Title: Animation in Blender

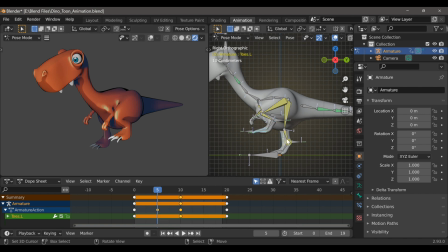4:04 And next I'll select the toe bone and I'll rotate that with the R key. And then type I and choose rotation.
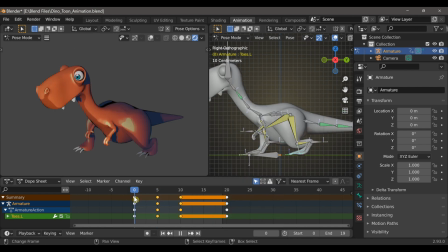4:16 Now, initially, we set the location and the rotation of all of the bones for the first set of keyframes. But after that, you only need to do one or the other, depending on if you're rotating or moving a bone. Next, let's go to frame 15 and select those arm IKs and the hip bone.
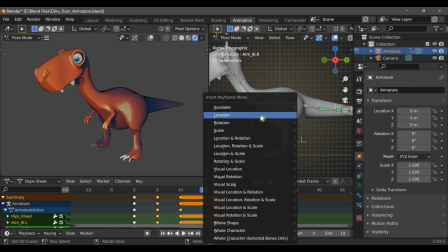4:35 And do just as we did before. We'll make them stand straight up. Then type I and set the location of those bones.
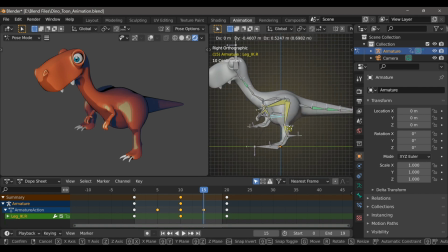4:42 Now I'll select the right leg IK and move it up. And again, I and location, and now select the toes and rotate those down, and then type I and set the rotation.
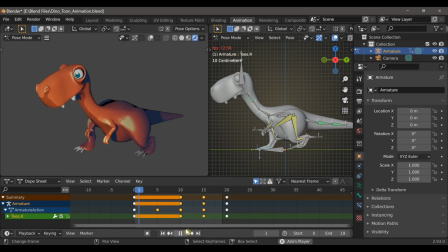4:53 All right, so if we play the animation, We can see the legs look a little more natural.
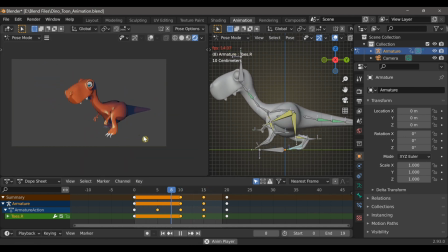4:59 He's no longer just shuffling or dragging his feet. And so the next step would be to move to a different part of the body.
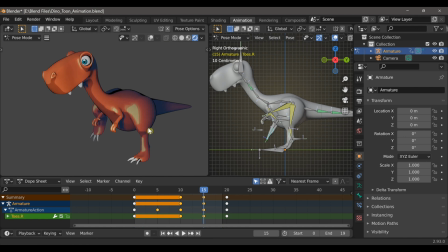5:06 And I'm kind of, the thing that stands out to me the most is the arms. So the arms are just very still as he's moving up and down. And I want to give them some kind of movement.
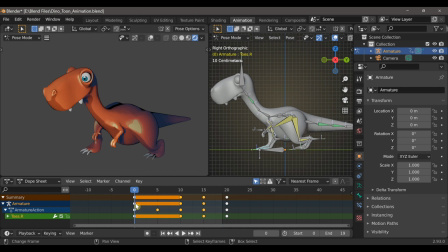5:17 And with characters that walk on two legs, so typically that would be like, we're talking about like human beings. If the left foot was forward, then the right arm would swing back. But that's not necessarily the case here because these arms are more forward facing.
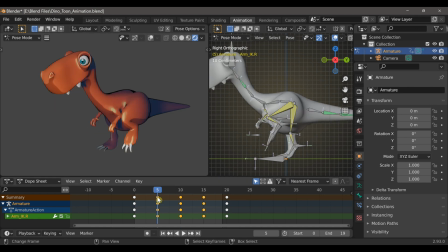5:34 I could imagine they actually would more likely bounce up and down. And because this is a cartoon style character, you can even exaggerate these movements a little more than if, say, it were like a realistic character. So at frame 5, I'm going to select both of the arm IKs, move them up, and then set the location.
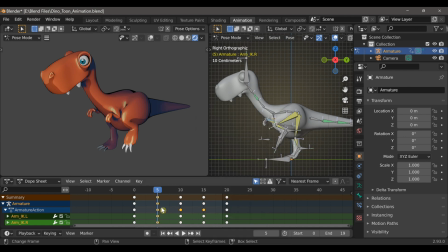5:54 Now, having only those two bones selected means only those keyframes are selected. So I can use Shift-D to duplicate them and then move them to frame 15. And now I have this very natural bouncing motion with his arms.
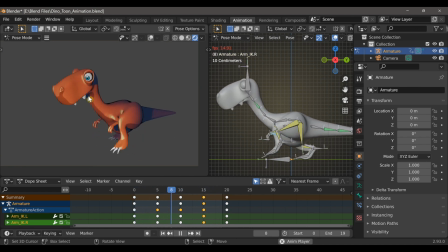6:09 And so I'll probably come back to the arms, but right now I want to move along to the neck because I think the head's bobbing up and down a bit too much. And rather than have it going up and down, I think I'll have him move it back and forth.
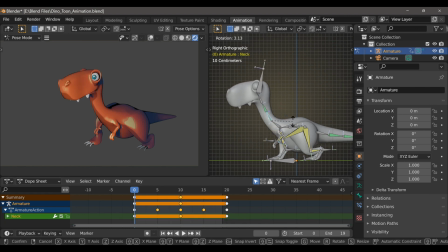6:22 So I'll select the neck bone and then rotate it back slightly. And we can see that we already have keyframes because we initially set the keyframes for the entire armature, but we don't need these. So I can just type X and delete them and then type I and select rotation.
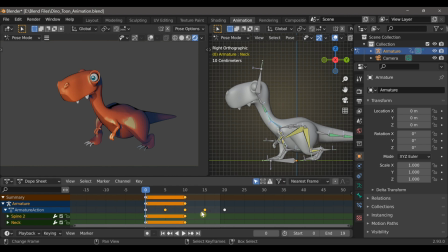6:40 Now with those keyframes selected at frame 0, I'm going to use Shift-D to duplicate them and move them to frame 10 and then again to frame 20.
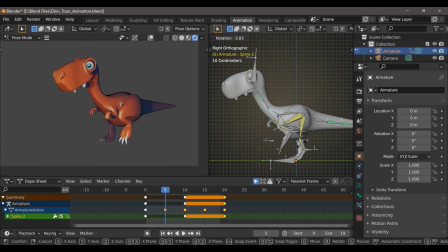6:49 Now at frame 5, he's standing much taller. So I'm going to select the bone just below the neck, which is spine 2. I'm going to rotate it down so that his head is roughly in the same position as before. We'll also select the bone just under the head, which is neck 001, and we'll rotate this back so that he's looking straight.
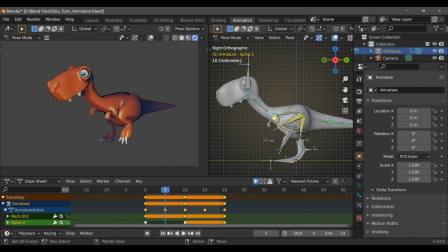7:08 And if I hold Shift, I can select both of those bones and then type I and choose rotation. Now again, I'll just use Shift-D to copy those and move them to frame 15.
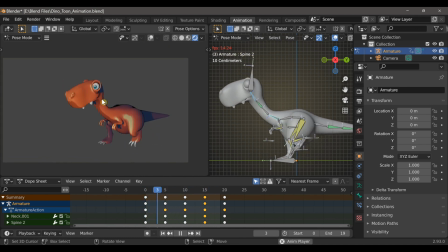7:21 Okay, so I think this looks like an improvement. His head sort of extending outward rather than bobbing up and down, similar to a way a bird walks. And so what I want to do now is I want to add some other elements to the animation that don't look like it's part of the looped animation.
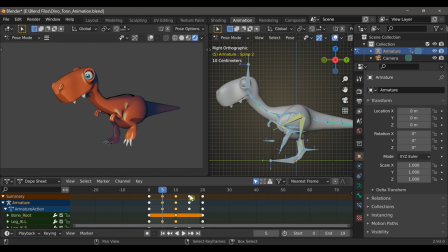7:36 And so with all of the bones selected in the viewport, I can hold Shift and select all of the keys at frames 5, 10, 15, and 20, and then use Shift-D to duplicate them and move them so that they're evenly spaced apart along the timeline.
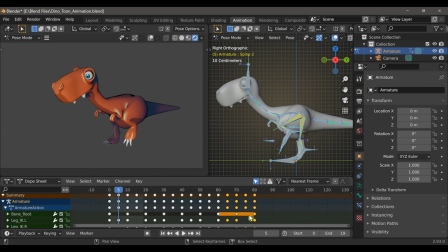7:51 Then I can use Shift-R to repeat that process until the final frame ends at frame 120. Also, I need to make sure that the animation ends now at frame 119, because remember, the first and last frame are exactly the same.
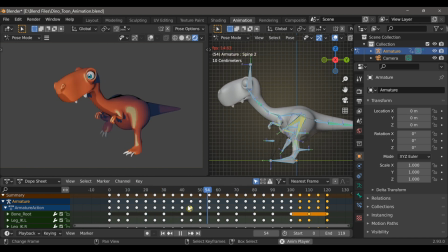8:07 All right, so the next thing I'm going to work on is the tail, because it's currently not doing anything.